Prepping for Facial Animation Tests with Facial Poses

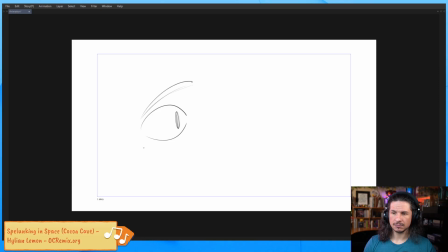(49:19)
No, but it's not as interesting as if you have, let's say, I'm going to push this here, a very simple lid versus a more complex lid on the bottom here.
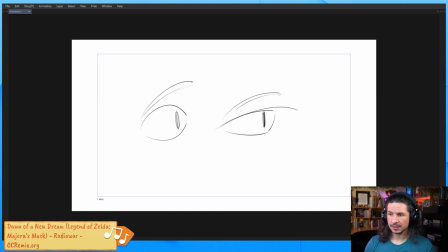(49:37)
This makes it more interesting. We got a simple line versus a complex line or more detailed line. Same thing with the mouth. If you have the mouth just open in this very simple shape. Not as interesting as if you do something like this,
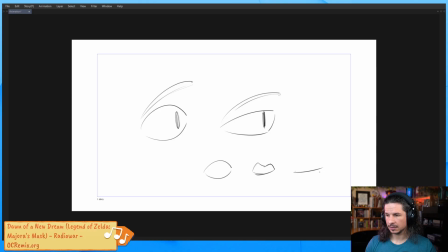(49:56)
or a simple line versus a more complex line on the bottom. Yeah, the 3-line rule, as well as just simple versus complex. If we have 2 lines like that, it's not interesting.
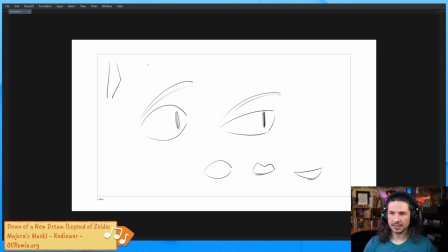(50:11)
If you put a straight versus a bend, or a straight versus a curve, or a simple curve versus a bend, or a more complex line, you get more visual interest.
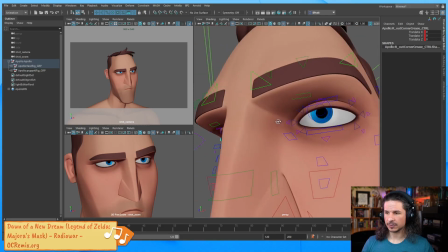(50:23)
So here, let's actually start with this eye, since we can see it a little bit more clearly.
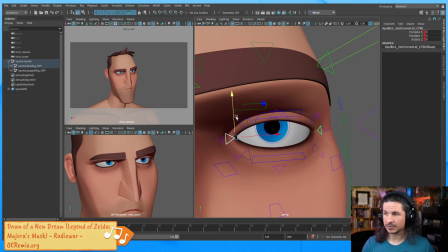(50:28)
What I can try to do, and I've never done this with this rig, so we'll see what controls we need, is I can take the eye corners and I'm just going to move them up a little bit here. And what that's going to do is it's going to help flatten out the shape of the eye.
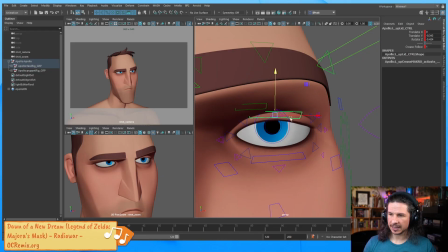(50:47)
I'm also going to rotate the lid here so we get more weight of the eyelid towards the center. This will help focus the eye. Let's kind of lower that lid just a little bit. Oops, that's a crease.
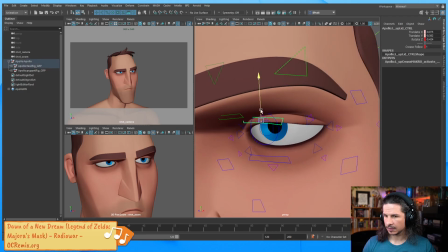(51:06)
So let's just shape that a little bit more here.
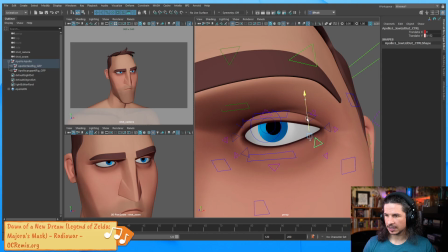(51:12)
Maybe I'm going to bring in this corner out here, so it feels like the corners are already trying to
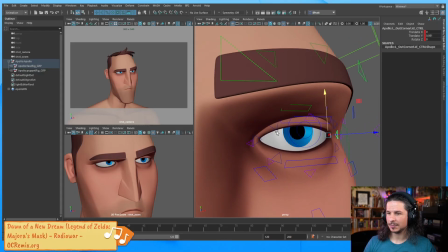(51:20)
squinch together just a little bit. Let's do the other eye here.
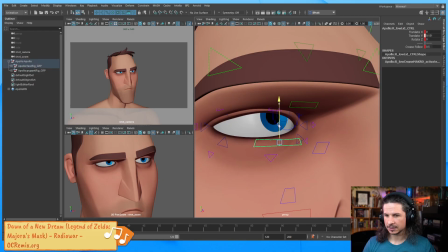(51:25)
So same thing. I think I could push the lower lid quite a bit higher here. Really feel that contrast between the 2 eyes. You can see how it really starts getting into that, like, barely keeping his eyes open.
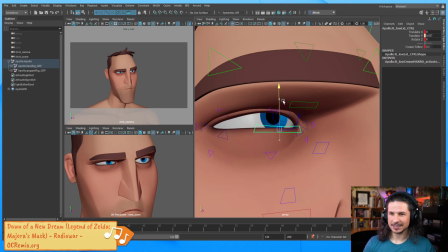(51:41)
If I go too far, he'll look like he's actually squinting and putting effort into it. I don't want that. It's the lack of effort that I'm trying to aim for. So let's push this eyelid up here just a little bit.
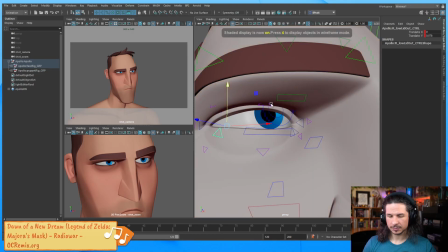(51:55)
And then, oops, wireframe, that's what I'm looking for.
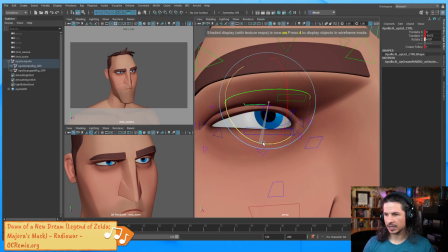(52:01)
Let's push this eyelid and kind of shape it. When you're shaping the eyelid, if you
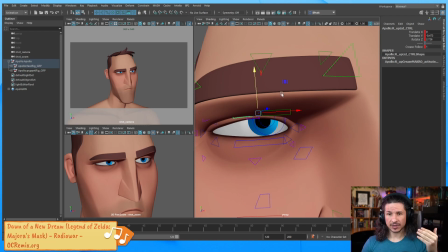(52:09)
have the controls, rotate them, translate them, do whatever you can. Don't just bring them up or down. So I want to push this, and once again, I want to get just a little hint of the eyelid there so that it feels tired versus angry.
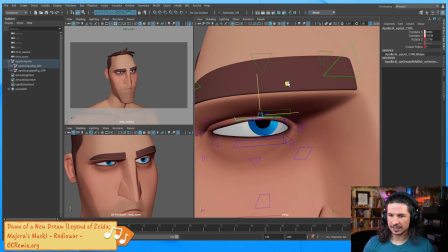(52:27)
The moment we stop seeing the lid, he starts to feel a little bit more angry.
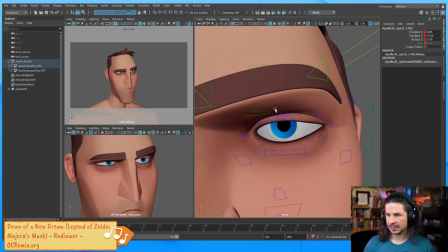(52:32)
So just push that there, and here we have the skin control right here. I'm going to try to use this to avoid the upper lid looking so intense.
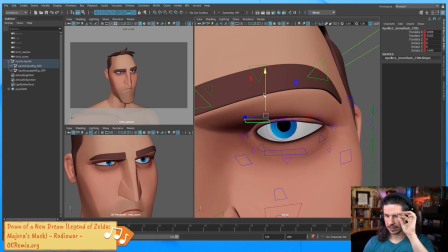(52:47)
Bring this down. That's basically the skin you have right under your brow there. And I think I can push this lower just a little bit. So something like that.
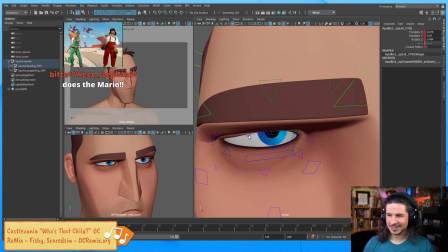(53:02)
Hey, Bittersweet, thank you so much for the sub. I really appreciate that. Thank you. Aw. I really appreciate that. Now this eye, I was noticing it had a little bit too much of a curve, so I want to try and flatten that out just a little bit.
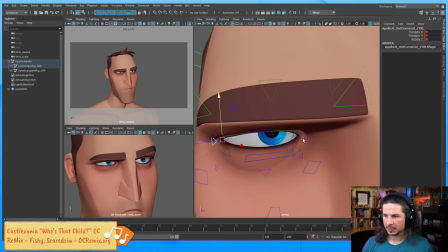(53:19)
And see if I can maybe bring up the eye corners here just a bit.
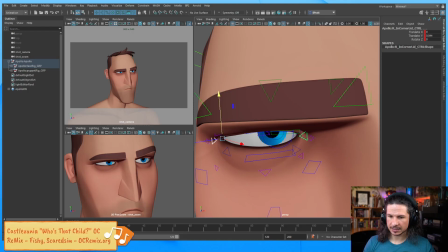(53:26)
By bringing up the eye corners, what you're doing is you're taking the eyes from
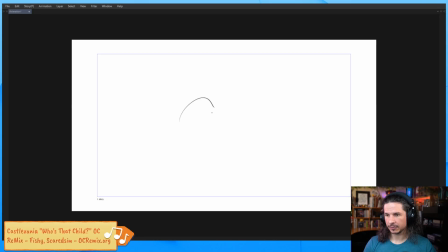(53:33)
being very round at the top here, and let's kind of put the bottom line there, like so, and you're flattening that out so the eye has to kind of feel more bored.
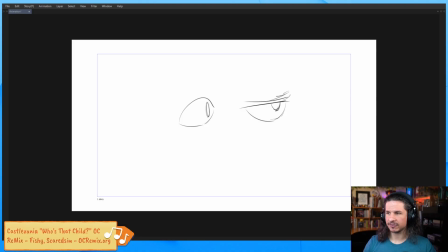(53:51)
So just kind of getting that flat feeling there. Think of Nick from Zootopia.
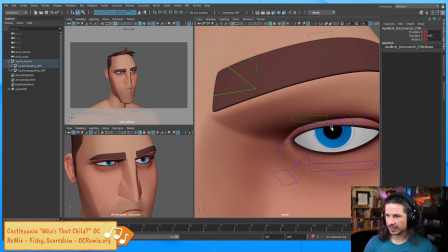(53:58)
So something like that. I want to see if I can push this eye a little bit more.
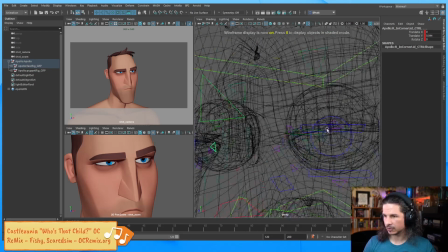(54:04)
Where's the control? Okay.
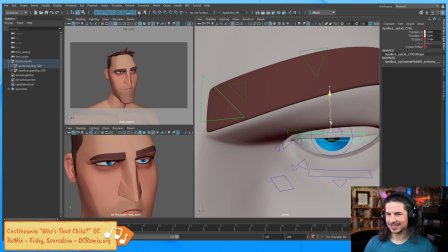(54:12)
I could even do this, where the eye is starting to droop closed. I kind of like that.
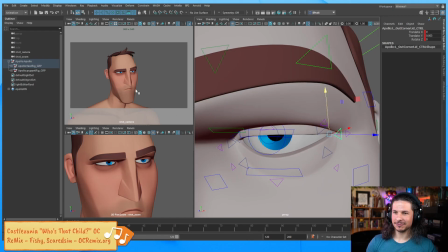(54:24)
It just makes him feel like he's really not focusing.
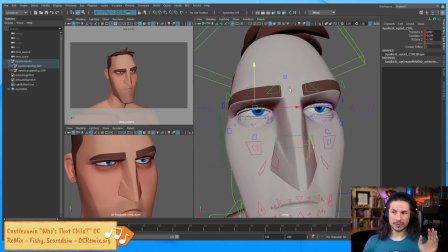(54:32)
Okay, so let's move from the eyes. One thing I do like to do when I'm doing facial poses is I don't want to get locked in one thing for too long, where I'm just like nitpicking and, oh wait, that line of the eyelid, is it right, is it not, is it right, is it not? because you can keep doing that forever.
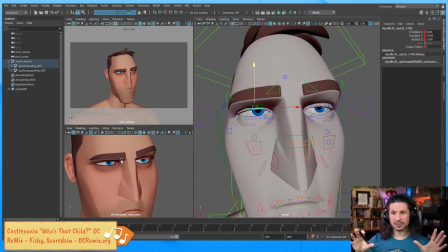(54:49)
Do some changes. Once you have them in place, take a break, move on to the next thing. So in this case, let's move on to the mouth.
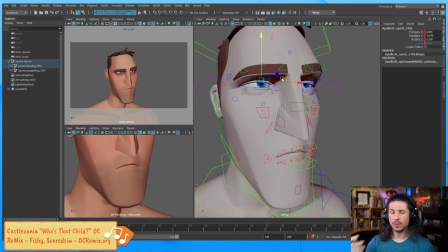(54:57)
So the mouth, as he's dragging here, we want the mouth to drag, but we don't want it to be symmetrical.
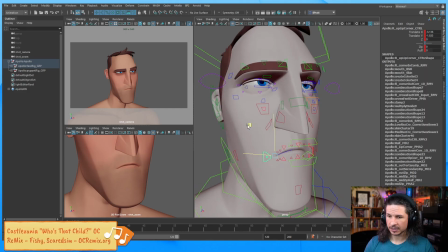(55:05)
So I'm going to take this mouth corner here and I'm going to drag this one out a little bit.
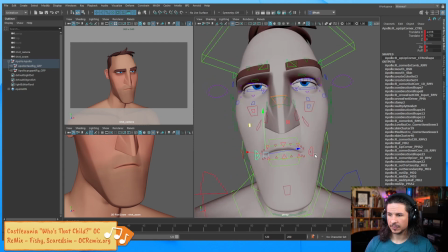(55:13)
Probably down like so. And then the other one's going to be a little bit narrower. And just kind of closer in. So I'm trying to offset this where this mouth is kind of dragging back down here.
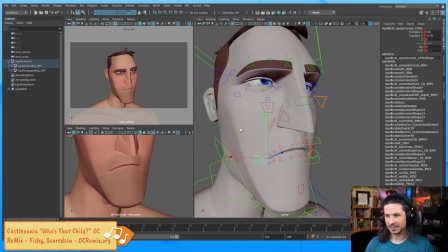(55:29)
Now I could actually push this quite a bit. It really depends on how you want to exaggerate this. So let's kind of keep that a little bit flat here. And animals and hello!
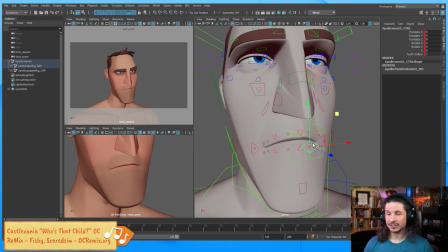(55:42)
Now another thing I like to do with the mouth is I don't like to keep it in the center of the face. I like to translate the mouth over if I can, one way or the other. And you can really see how that pushes the expression. When you leave the mouth in the center of the face, it looks boring. Like if you notice when I'm talking, I talk a lot out of the side of my mouth, especially this side when I'm on camera. I don't know why, it just happens naturally. So I'll talk and I'm doing this, and you'll see the middle of my lip is actually over here, not over here. You can see over to the side. That actually bends my nose as well. As you're doing this, your nose bends. Right from there, all the cartilage. So doing this is very natural for us. We talk out of the sides of our mouth, not just center. When you're tired, you might have your mouth kind of drag and droop on that side.
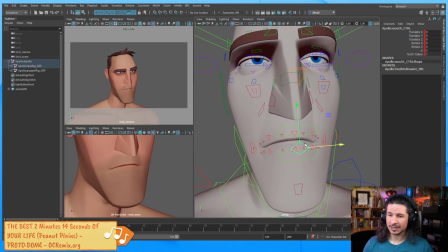(56:36)
So I'm going to try to push that just a little bit, where as he's kind of here, he's not just centered, it's going off to the side. Now the other thing we can push is the up and down of the mouth. When we're very tense, our mouth goes up.
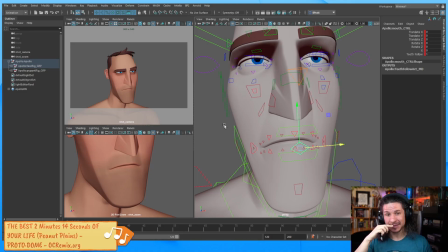(56:51)
Anger, happiness, the top lip is very narrow. So you get this. If he's tired, everything's going to droop, everything's going to sag. So if I want him to feel tired, I'll drag this down a little bit.
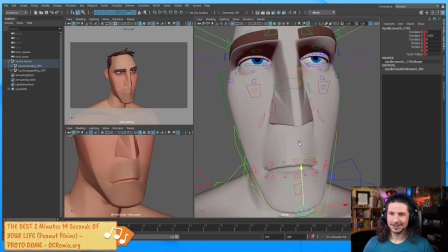(57:10)
I could go pretty far here. Like I could do that. But now we're starting to get into the feeling that he's forcing this expression. But I can still bring this down quite a bit.
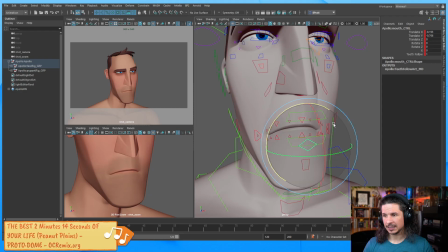(57:22)
Let's maybe try to move it a little bit more to the side and then rotate the mouth a little bit. I like to rotate it.